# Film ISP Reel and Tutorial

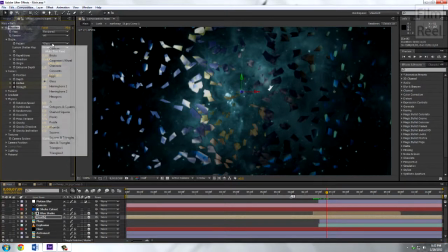12:14 But basically what I did is I changed it to glass mode, so it looks like glass shattering.
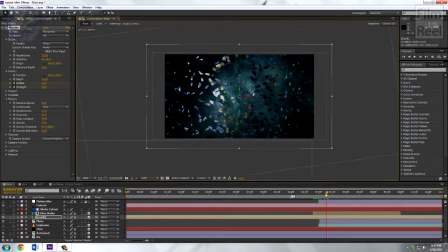12:20 And I basically, up until here, I have to make it shatter at a certain point. So that's the radius. Basically, the radius, what it does is it sort of goes from the center, and it tells you how much of the Earth you would like to affect, how much of the total layer. So I had it expand at exactly this time.
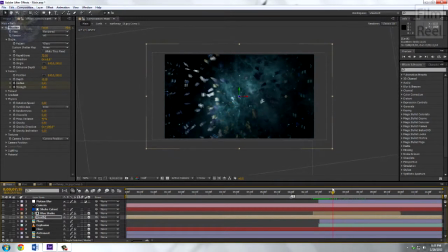12:38 So we're just animating that frame, and boom, it explodes. So also the strength, I made it increase a bit in strength over here, just so it could be, well, a bit faster when it finishes.
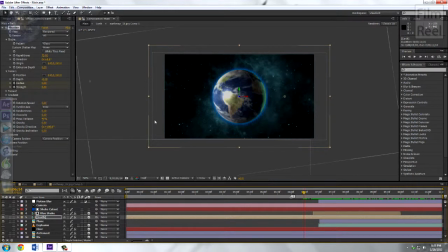12:55 And that's basically it out of what I tweaked. Now everything else is just personal settings, whatever looks best to you. I had a bit of, I believe I had a bit of gravity. Yes, just 0.5 gravity. If I increase gravity to like 3, for example, it would fall much quicker.
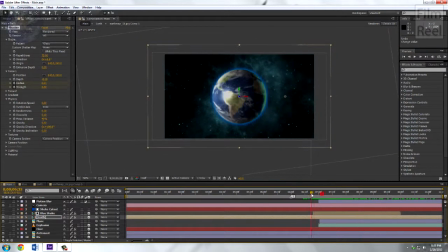13:14 But I didn't like that because we're in space and there's really not that much gravity in space, and I wanted to have it expand in all directions. So that's the shatter effect.
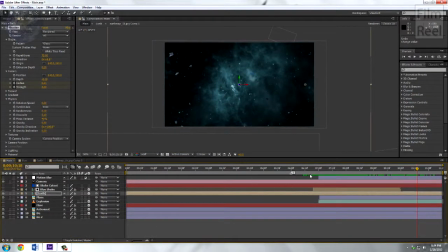13:28 So that's really it. That's all it takes. Now, of course, what's very important is the timing. So we had the astronaut come in at 2 to 4 seconds, and the Earth explosion happens at 7 seconds, and the plane comes out,
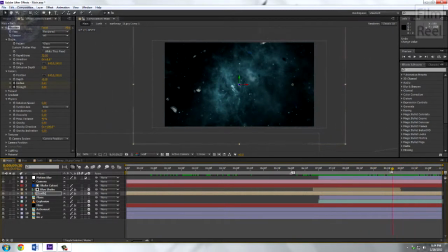13:43 and a bit of just space at the end for opportunity to fade out or whatever the people I'm giving this to will need to do. So we're just going to put this back all in now.
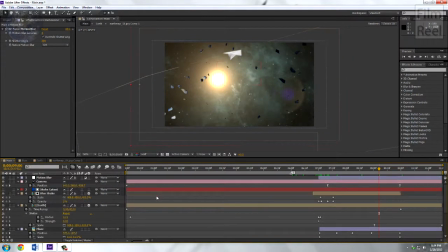14:01 So just to see all the keyframes separately, really quickly, basically keyframes is what I animated. Every frame of, similarly to Flash, for example. So the camera, here you can see it starts off, so for the camera, just the position of a zoom in.
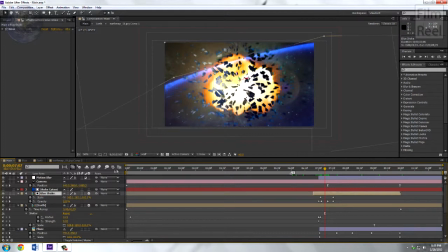14:19 Now the next thing, the blue shake, how I did the blue shake is just this blue layer, like I talked about before, and all I did was I rotated it in 3D space. I rotated in 3D space, so how I would do that, I just click the rotate, click the red, and you could rotate it around to whatever you need, and I animated the scale.
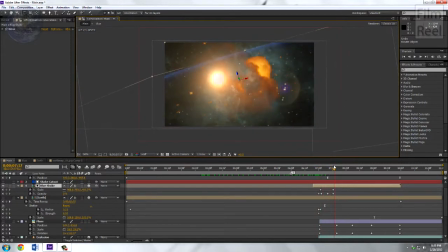14:45 So all I did was it starts off small, it gets bigger, and eventually it fades out. That would be the opacity. So next, the Earth, I actually had it
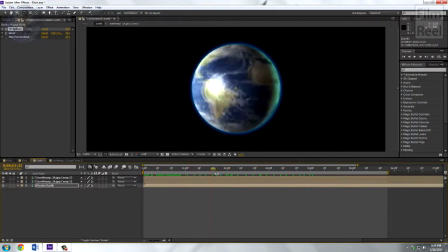14:58 in this Earth flare, actually it moves pretty fast, faster than I needed it to be.
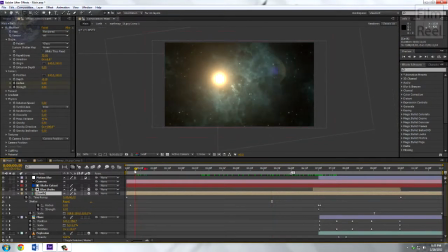15:03 So what you would do is you would change the time remapping, you would choose a frame ahead, and then just slide all the way back. And also, I animated the scale of the Earth very slightly at the very end, just to have the pieces fly out faster.
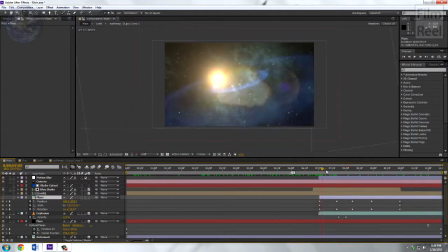15:20 For the plane, of course, all I animated was just the position, the scale, and the rotation. For the explosion, I animated the opacity.
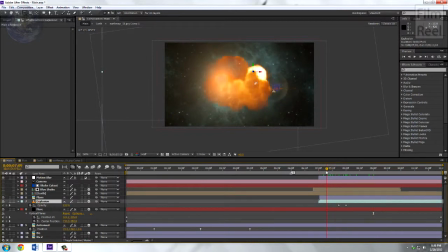15:36 So here, it comes in 100% opacity, fully opaque, and then it fades out because we don't need the sparks.
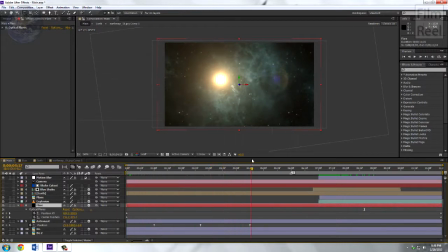15:47 For the flare, all I animated was the lens flare over here, going from up to down throughout. It's not very noticeable, but it helps to the general effect of realism and as if the sun and we're using a real camera.
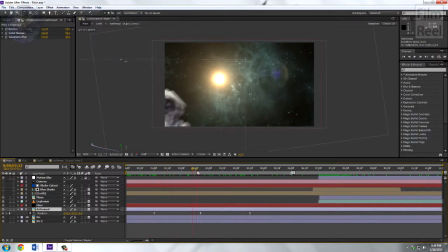16:04 So for the astronaut, all I animated was the position. That's all I needed, and that's it. That's how the Earth explosion was made. All in After Effects. Not too difficult. Pretty time consuming though. Thanks for watching.